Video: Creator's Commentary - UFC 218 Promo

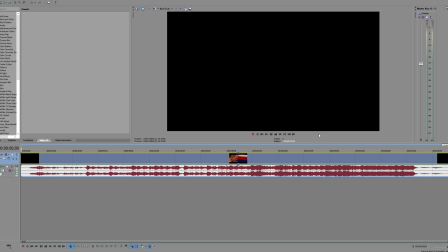Hello everyone, welcome to the channel. Today I wanted to bring you something that I'm calling creator commentary. And this is sort of like a developer commentary thing, but on my promos, I thought it would be a good idea to take you inside my creative process for a couple of my promos and just like how I'm thinking of them,
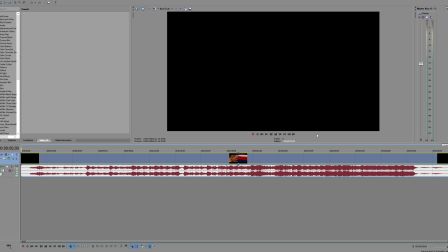how I'm making them. You know, how I'm interpreting the music and the lyrics, because everyone interprets it differently. So I thought it'd be very interesting to find out what other people thought of the promo, how they interpreted it, compare that to my visions, well, you know, not visions as such, but you know what I mean,
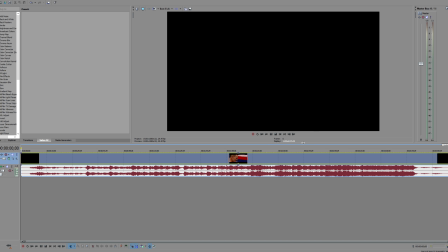interpretations. So I'm going to start with my 218 promo, because I drew a little bit of criticism for this, and not bad criticism, just good feedback. You know, a couple of people saying that there wasn't much arc there, which I agree. If you think of it, if you're going for a more traditional style, it doesn't hold up as well as in like sound bites, because there isn't much.
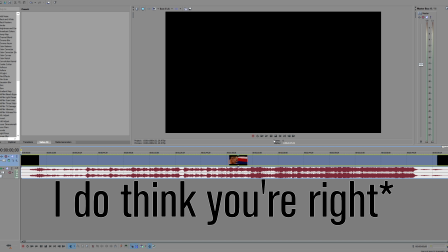So in that sense, I don't think it, you know, you're right on that sense. It doesn't hold up too well on that end.
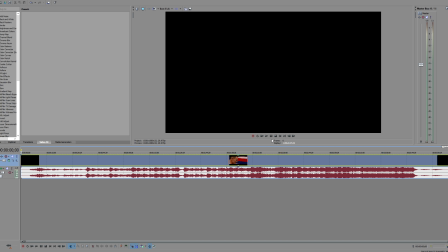But that's not all what I was going for. I was trying to tell a story through the lyrics. Now, not saying I did a perfect job, because there's probably a few things I can work on. But if considering I chose to go down that route, I think I did an okay job. Well, at least I'm satisfied. So I figured I would, today, I would open up my editing software,
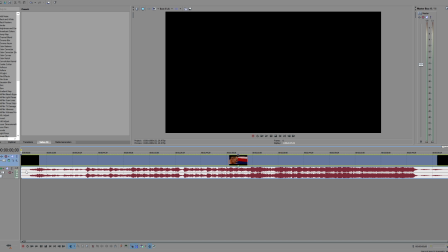I'd pull in the clip, and I would go ahead and sort of walk you through it and just analyze it with the scenes and the lyrics. So I guess we'll just start now.
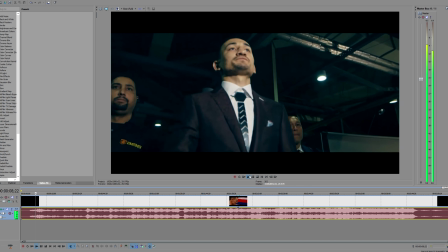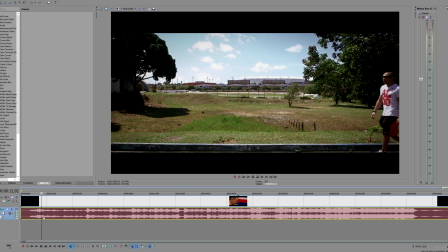So right there you had your traditional sort of opener. I wasn't sure what to put, so I thought I would do a little flashback of the previous fight, bit of a few sound bites over, you know, it's done in other things. And here we start going into the more sort of lyric based approach.
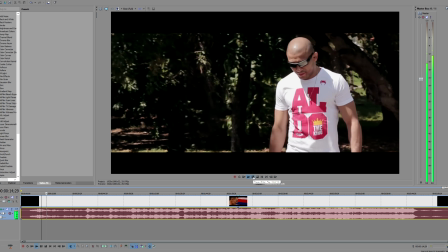Walk in circles in a dry oasis.
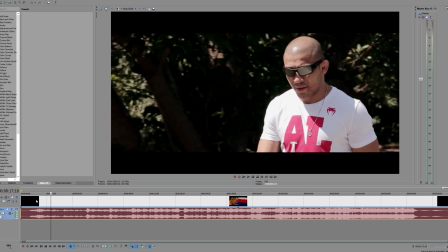So walking circles in a dry oasis, I chose a scene where he's walking here.
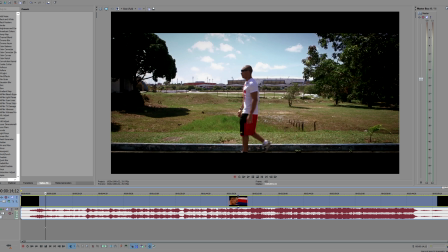I thought it would fit considering I'm going for the lyrics approach, like I mentioned. Dry oasis,
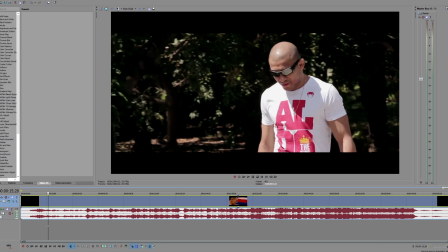not much I could really tie that to, but I guess it looks dry in the background and it's hot,
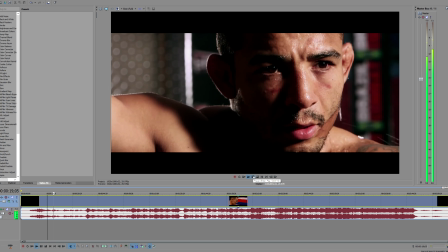so you could We feel the rain is coming.
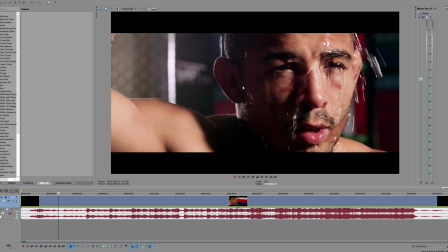Here, feel the rain is coming. He's pouring water over his head. I thought that would be a good way to sort of depict it.
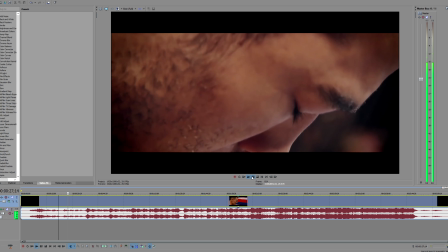We'll overtake all of the water.
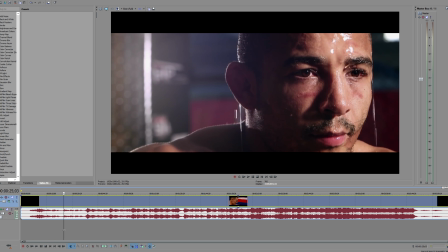Overtake all of the water in places. So it starts with him doing his gloves.
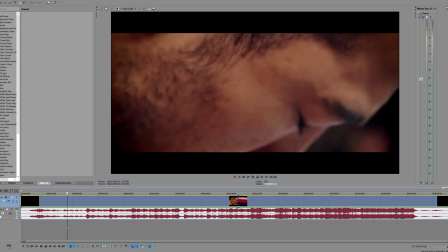That's him getting ready to overtake. This is him also getting ready to overtake.
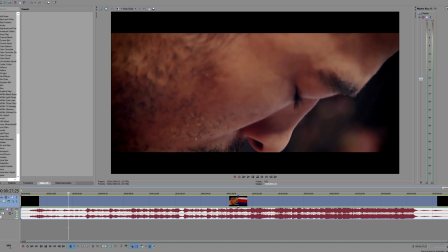And this is where it says overtake. And I wanted to do a little throwback to where he won his belts.
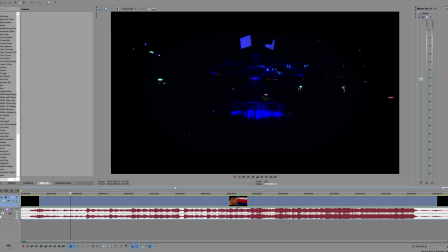And then you have war torn as it goes. War torn. Yeah, war torn places.
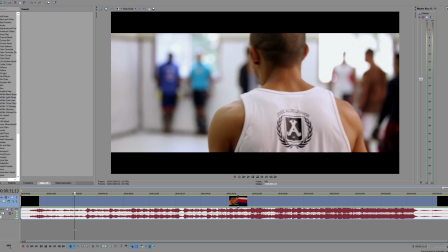I chose the octagon. I figured, you know, that is, you know, for all intents and purposes, pretty war torn.
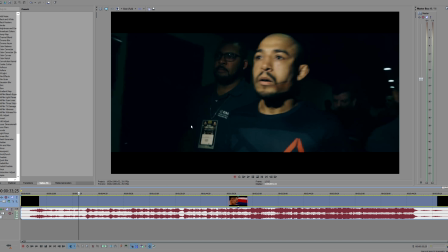Build our hope.
He's nodding his head. He's confident.
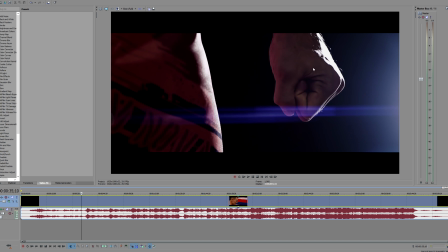Again. Clenched fist, it's a rematch. He wants to win.
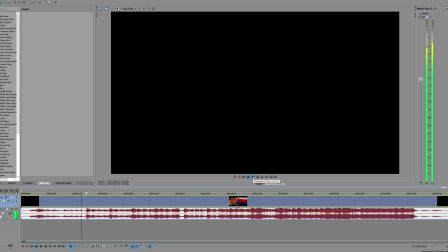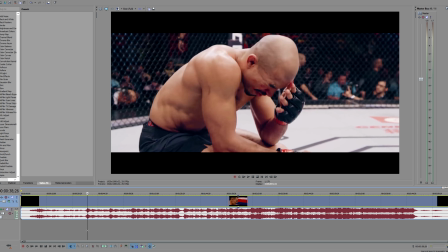So now we go back to the end of the first fight. He's just lost. He's sad.
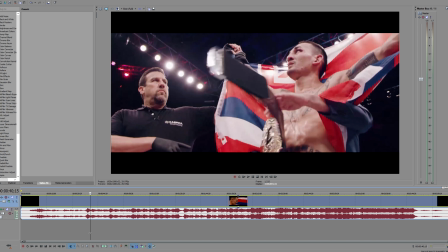And Holloway is happy. He's won his belt.
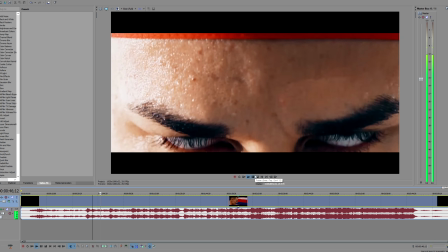There's no other time like this we've seen.
No other time we've seen.
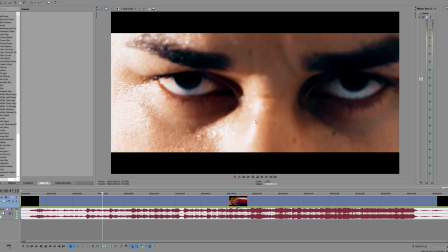There was a good shot I could find with them, both of them. Sort of close-up eye shots. I thought, yeah, this I'll pick this because scene, eyes, I thought it would fit.
We got the key.
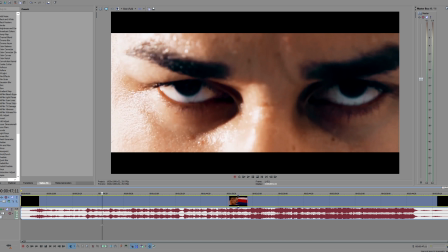I tried to parallel on the second shot with the transition here.
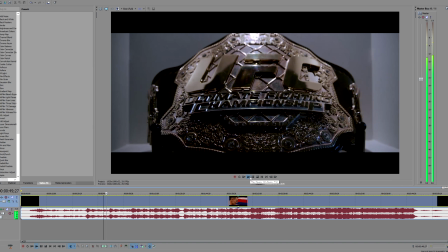Got the keys to set us free.
Keys to set us free, the belt.
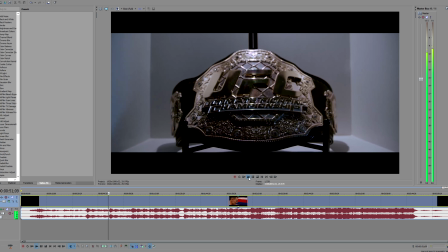Whoa.